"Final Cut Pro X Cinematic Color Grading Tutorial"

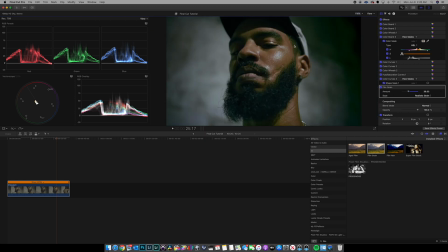993s
All right, so the image is starting to look really good. There's a couple more things I like to do. It's kind of like my final touches, my kind of signature things that I do. Some people might say this is a little crazy that I do this.
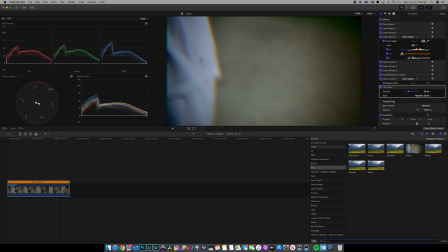1007s
But I actually like to add
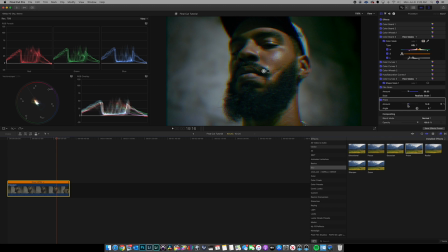1010s
prism to my images, and I usually pull it down to about 2%. And what it does, it just kind of gives it a different feel, almost like a VHS look, but not quite.
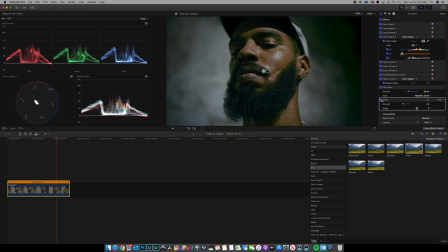1028s
It depends on how much you're using, kind of softens up the edges just a little bit for me. And make it look a little bit less digital video-ish. So, I mean, I kind of like to add that on my shots. You should try it out.
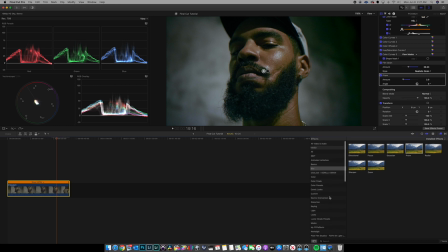1045s
You might like it, you might not. But I definitely like it. So, I want to do one more thing. Let me actually add a little sharpener to it. Most people tell you not to do this, which I agree in most cases.
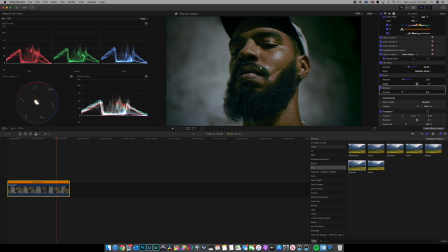1062s
But just depending on your image and where you shot it and how it looks. It's really all up to you. So I'm gonna add a little bit on here. And that's, I think we're done. So check out this before and after.
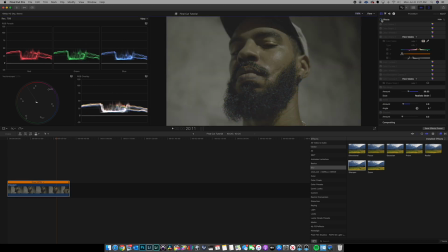1084s
Before.
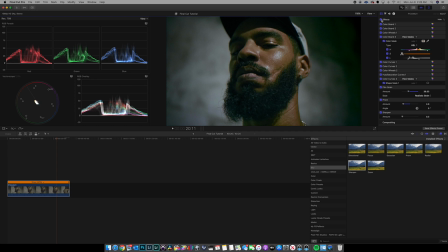1087s
After. And that's my quick color grading tutorial in Final Cut Pro. All right, don't forget to hit that like and subscribe buttons. I appreciate your time today. And always remember, love God, love people, and stay creative.